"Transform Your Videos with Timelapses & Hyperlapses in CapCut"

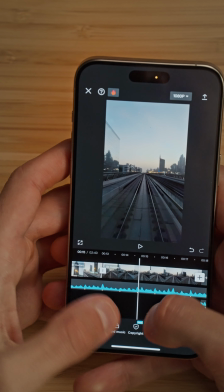505s
Okay, it's exactly this bit right here.
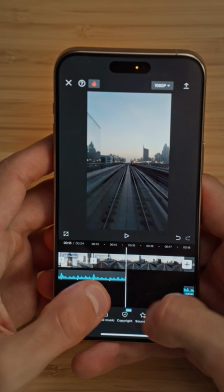507s
So I'm gonna split the music right here, delete the ending, and then I'm gonna drag the end that I just picked,
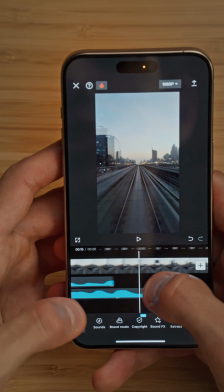515s
and then I'm gonna try to match the two beats right here.
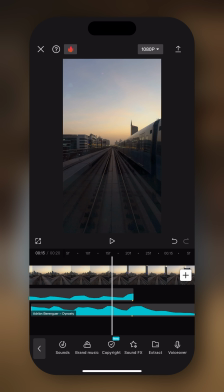521s
Then I'm gonna go close to this area, split it, delete the beginning, and then I'm gonna try to fade this one just a tiny bit, fade out, and then I'm gonna try to fade in also the ending of the music.
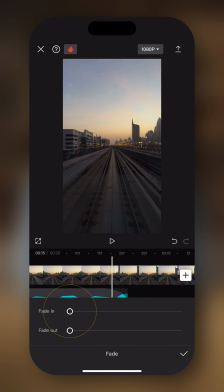536s
So this one, gonna select it, tap on fade, and have 0.1 seconds fade in. Now let's hear it back and see if we got it right.
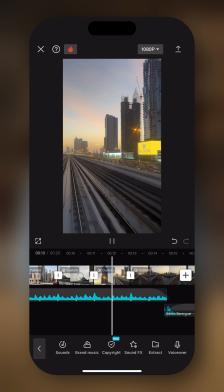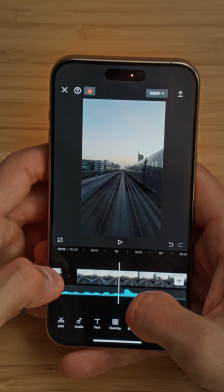553s
Yeah, and that is perfect. Now the good thing about this is that we are matching also the last beat of the music with the train that is passing by. So this is a great match for an ending.
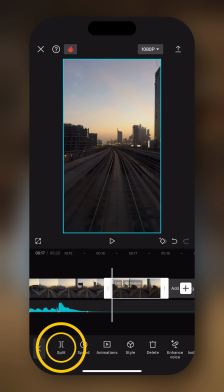564s
Then what I want to do is that maybe I want to finish off the video by fading also the clip on top. So going towards black. And to do this, I can add maybe some keyframes. So we're gonna delete the ending of this clip.
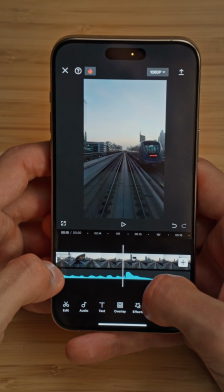577s
Then from when the train passes, I'm gonna add a keyframe right here.
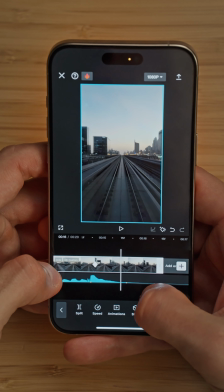582s
And then I'm gonna go towards the end of the clip.
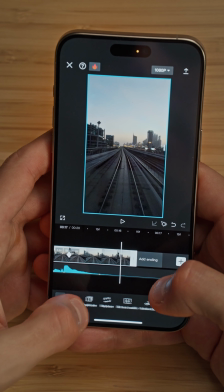585s
And then I'm gonna go in opacity and bring that down to 0. So we're gonna fade to black. Let's double check whether it worked or not.
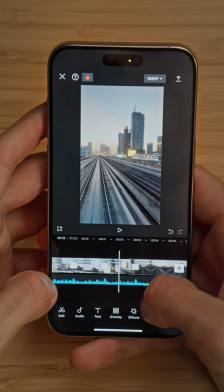596s
We're gonna start from here.
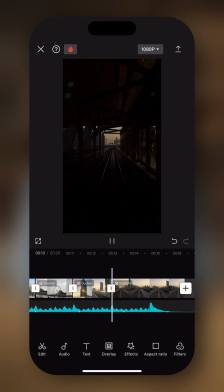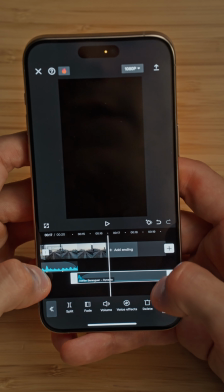602s
All right, I just want to delete the ending of this music right here until we basically finish the sequence as well.
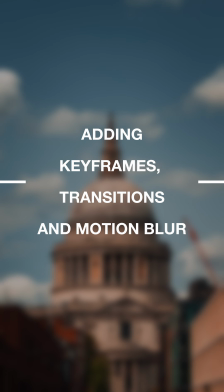Now to make this sequence even better, we can add some keyframes and some transitions.
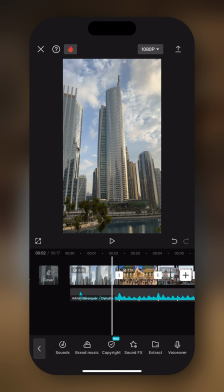621s
For example, I can see that between the first one and the second one, we could add a zoom in transition.
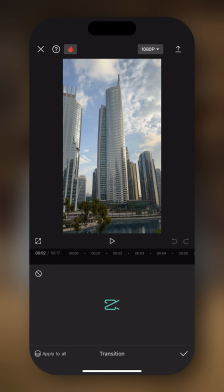626s
So we're gonna tap on the transition icon, then we're gonna find in camera, and we're gonna find pull in.
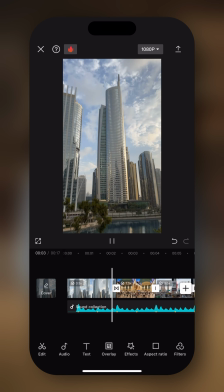633s
So we're gonna tap on it, then tap on the check mark, and that's it. Yes, we're adding some movement to make the sequence more dynamic.
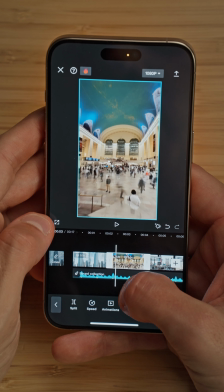641s
Then we can also add some keyframes to this static time lapse. So we're just gonna position ourselves at the beginning of the clip, then we're gonna tap a keyframe,
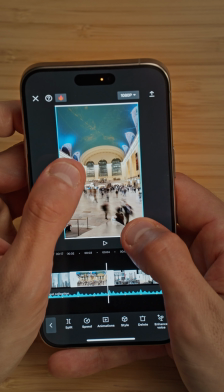650s
we're gonna go at the end, and with 2 fingers, we're gonna increase the dimension of this clip just a tiny bit,
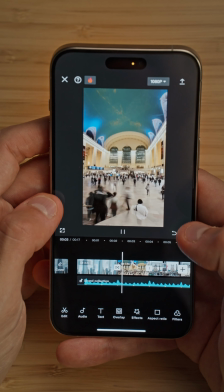656s
like that. I think this should work. Yes, this is perfect.
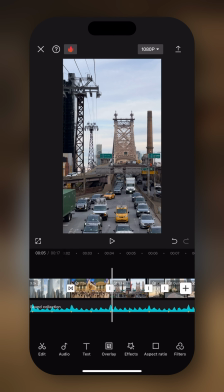662s
And then again, we're gonna do the same thing with this clip. So we're gonna add a pull-in transition, and we're gonna add some keyframes as well.
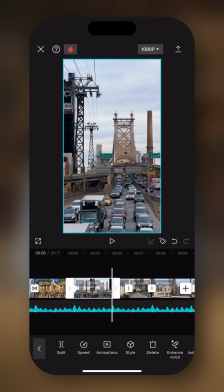670s
1, go at the end, zoom in, and there we go.
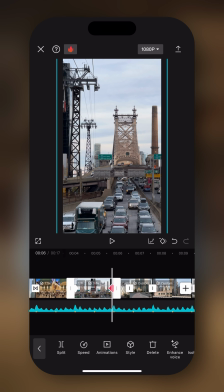674s
Now the second keyframe is already added automatically once we moved and resized this clip. And then maybe in this one, there is something else that we could add that we haven't explored yet, and this is motion blur. Since timelapses and hyperlapses show longer periods of time in a short speed-up version,
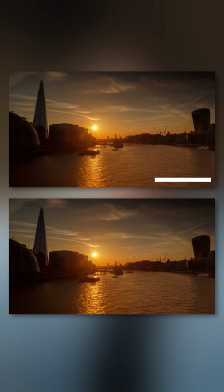692s
some of the movements might appear too fast or jittery.
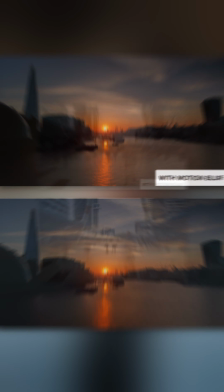696s
So adding motion blur can smooth out these rapid movements, creating a more fluid and natural appearance.
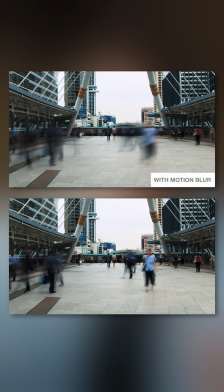703s
Also, by blurring objects in motion, we can emphasize the direction and speed of movement within the scene,
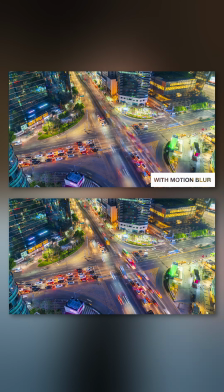711s
which can make the static elements in the frame stand out more clearly while conveying the hustle and bustle of the environment, especially in urban settings where elements move at varying speeds. To add motion blur to our clips, you just need to select the clip,
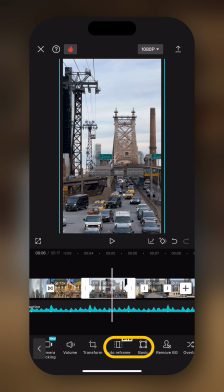726s
then you wanna drag the menu towards the left until we see motion blur.
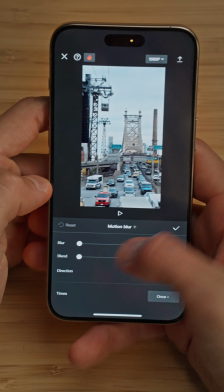732s
You're gonna tap on it. Here you can see a couple of options, but in general, I just use blur.
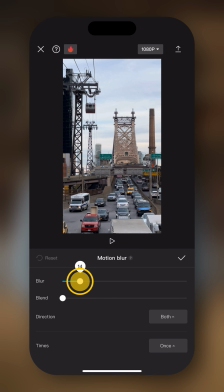737s
So we're just gonna use this slider and increase it until the maximum.
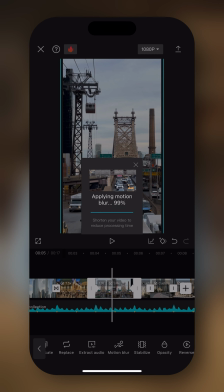742s
Then you're gonna tap on the check mark, and now you can see the motion blur applied to this clip.
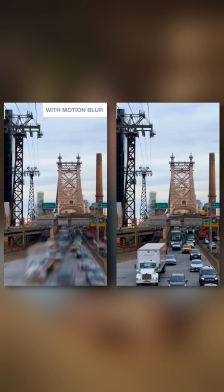748s
And I think it looks way better than before, especially when there are a lot of moving elements within the frame.